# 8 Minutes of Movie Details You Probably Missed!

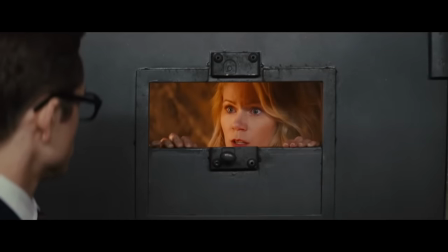If you save the world, we can do it in the asshole. I'll be right back.
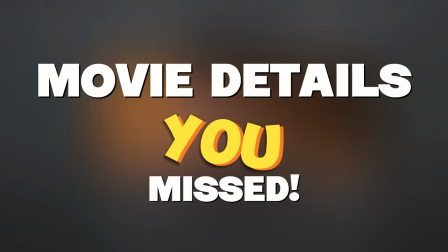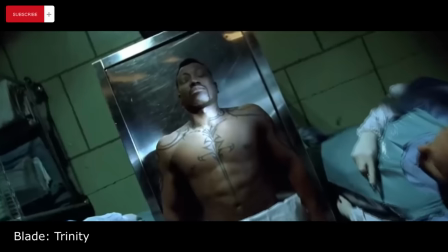In Blade Trinity, Wesley Snipes had difficulties with the production team, and at one point was even unwilling to open his eyes for the camera.
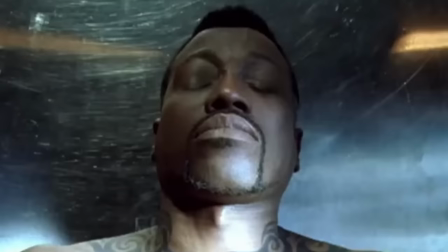As a result, in a morgue scene, CGI eyes were used for him.
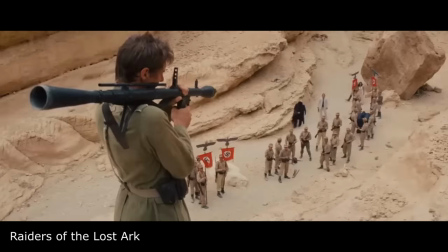In Raiders of the Lost Ark, when Indiana threatens to blow up the ark, a fly lands on Paul Freeman and crawls into his mouth.
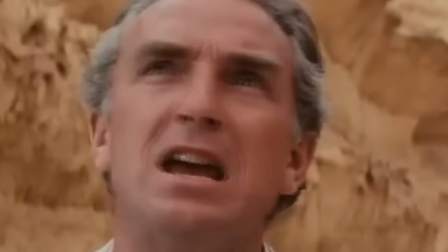It looks like he swallows it. Director Steven Spielberg noticed it while editing and thought it was funny, so he cut out the part where the fly exits Freeman's mouth.
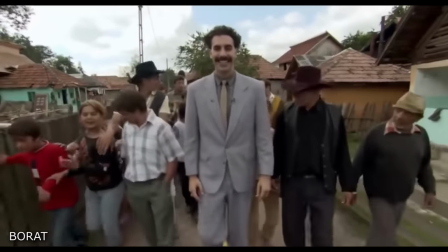In the Borat movie, the villagers in Borat's village weren't actors. They were tricked into thinking that Sacha Baron Cohen was a journalist.
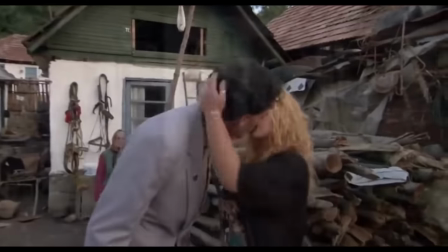After the film's release, the villagers wanted to sue Sacha Baron Cohen,
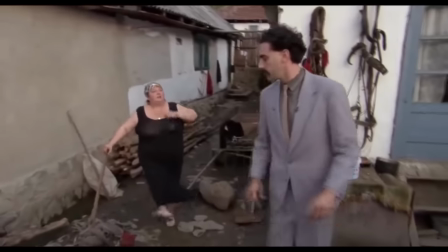even sending him death threats for his character portraying them as rapists and prostitutes.
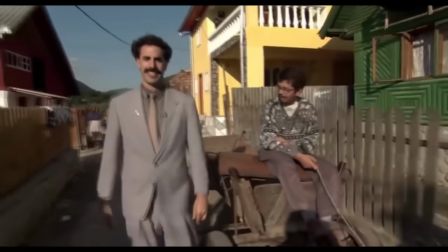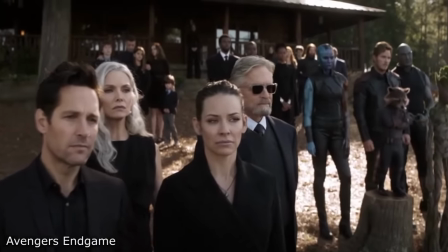In Avengers Endgame, Drax is seen wearing a shirt during the funeral scene.
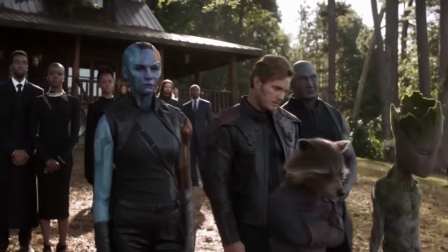This is the only occasion that he has ever worn something over his chest in the MCU, as stated in Guardians of the Galaxy by him, that he has sensitive nipples.
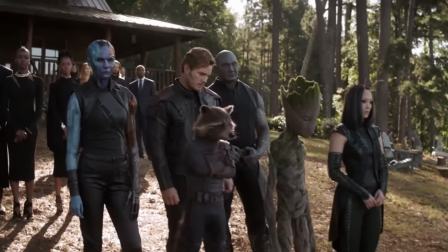Meanwhile, Groot's standing there with his twigs and berries out for all the world to see.
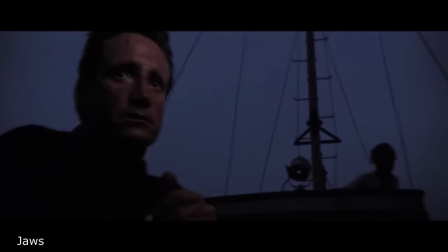In Jaws, a shooting star is visible in the background when Chief Brody was loading his gun.
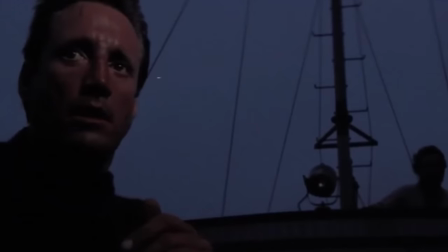Steven Spielberg said this was completely a coincidence, and not an optical effect.
If you save the world, we can do it in the asshole.
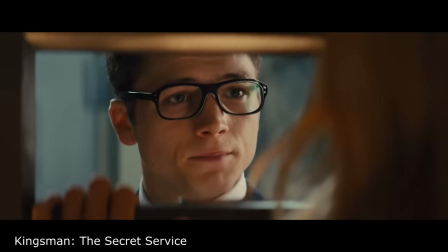In Kingsman the Secret Service, the princess offers Eggsy to do it in the bum if he saves the world.
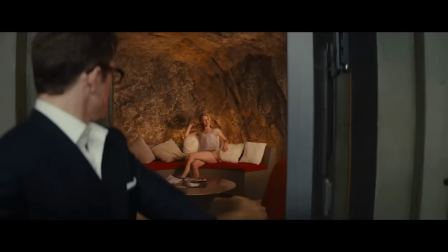After he returns, the code to unlock her door is 2625, which spells anal on a number pad.
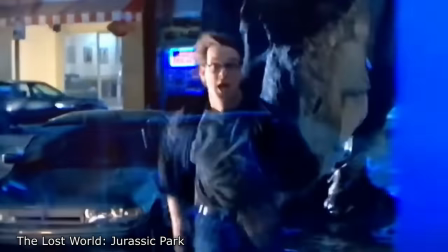In The Lost World Jurassic Park, the man who's eaten by the T-Rex because he tried to push on a pull door is the film's screenwriter, David Koop.
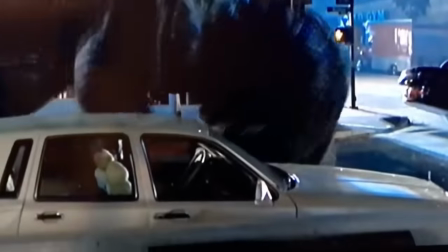He is also listed in the credits as Unlucky Bastard.
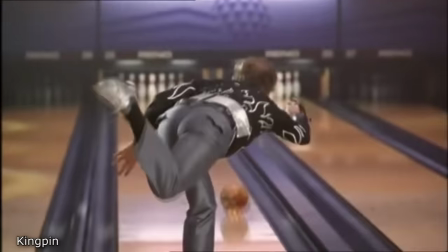In Kingpin, Bill Murray plays the infamous pro bowler Ernie McCracken.
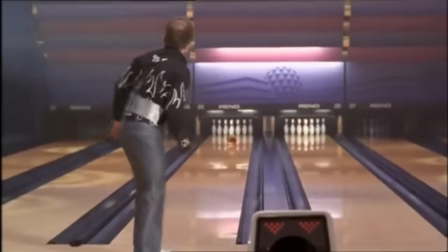In addition to improvising nearly all of his lines, Murray actually bowled three strikes in a row on camera to a live audience in one take.
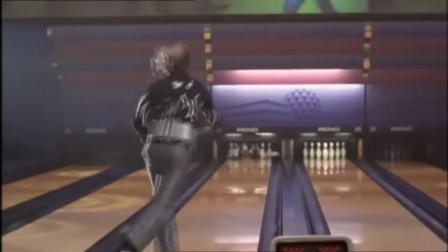Their thunderous applause was real.
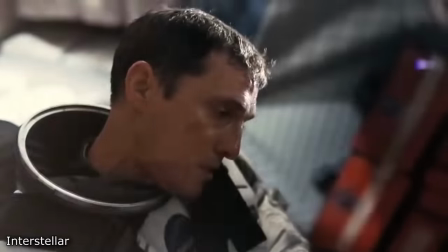In the docking scene in Interstellar, one can notice that Matthew McConaughey tries to push his head in the opposite direction of the spin,
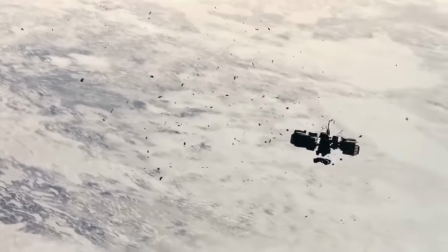while Anne Hathaway keeps her towards the spin, resulting in her blacking out. A subtle detail to show how Matthew's the more experienced one.
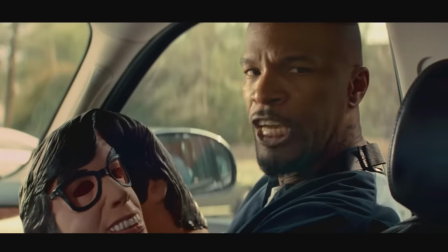This is a Halloween mask! No, the killer dude from Halloween! Oh, you mean Jason?
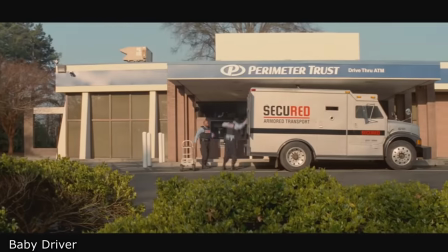No!
In Baby Driver, this bank robbery scene was supposed to include the Michael Myers from Halloween, but the studio couldn't get the rights.
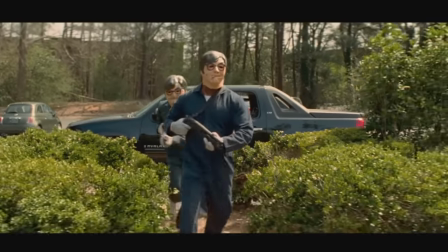Director Edgar Wright reaches out to Mike Myers and asked if they could use his likeness for the masks.
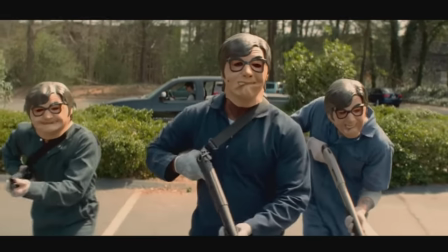He thought it would be funny and said yes.
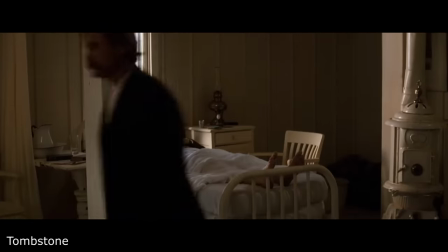Near the end of the movie Tombstone, Doc Holliday, played by the Val Kilmer, is seen laying on his deathbed looking at his bare feet.
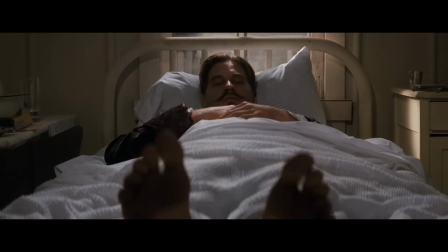He laughs and says, that's funny, because he always thought he would die with his boots on, as in a gunfight.
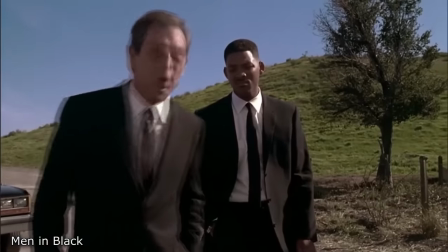Oh, this is funny.
Did you notice in Men in Black when Kay and Jay visit Edgar's wife, the lemonade is so bad that Jay spits it out?
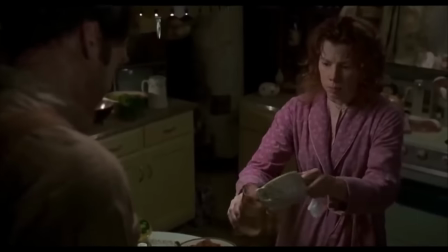The lemonade is bitter because Edgar ate all the sugar earlier in the movie.
More.
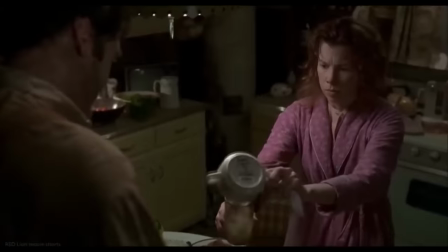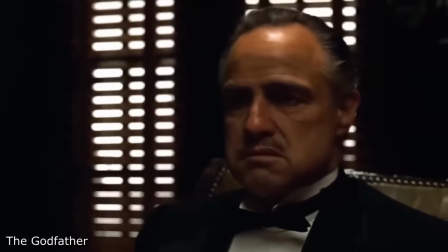In The Godfather, Marlon Brando wanted Vito Corleone to look like a bulldog, so he stuffed his cheeks with cotton during rehearsal.
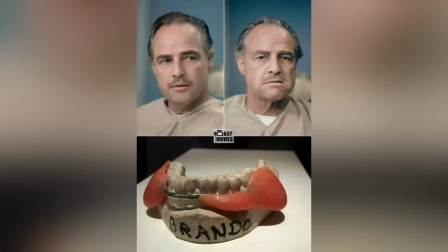However, in the actual movie, he wore special dentures.
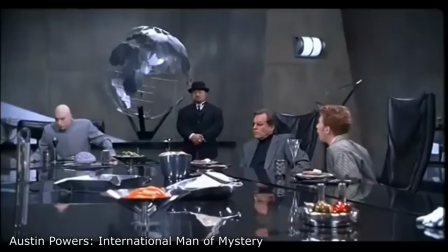In Austin Powers' International Man of Mystery, the shushing scene between Dr. Evil and his son Scott was improvised.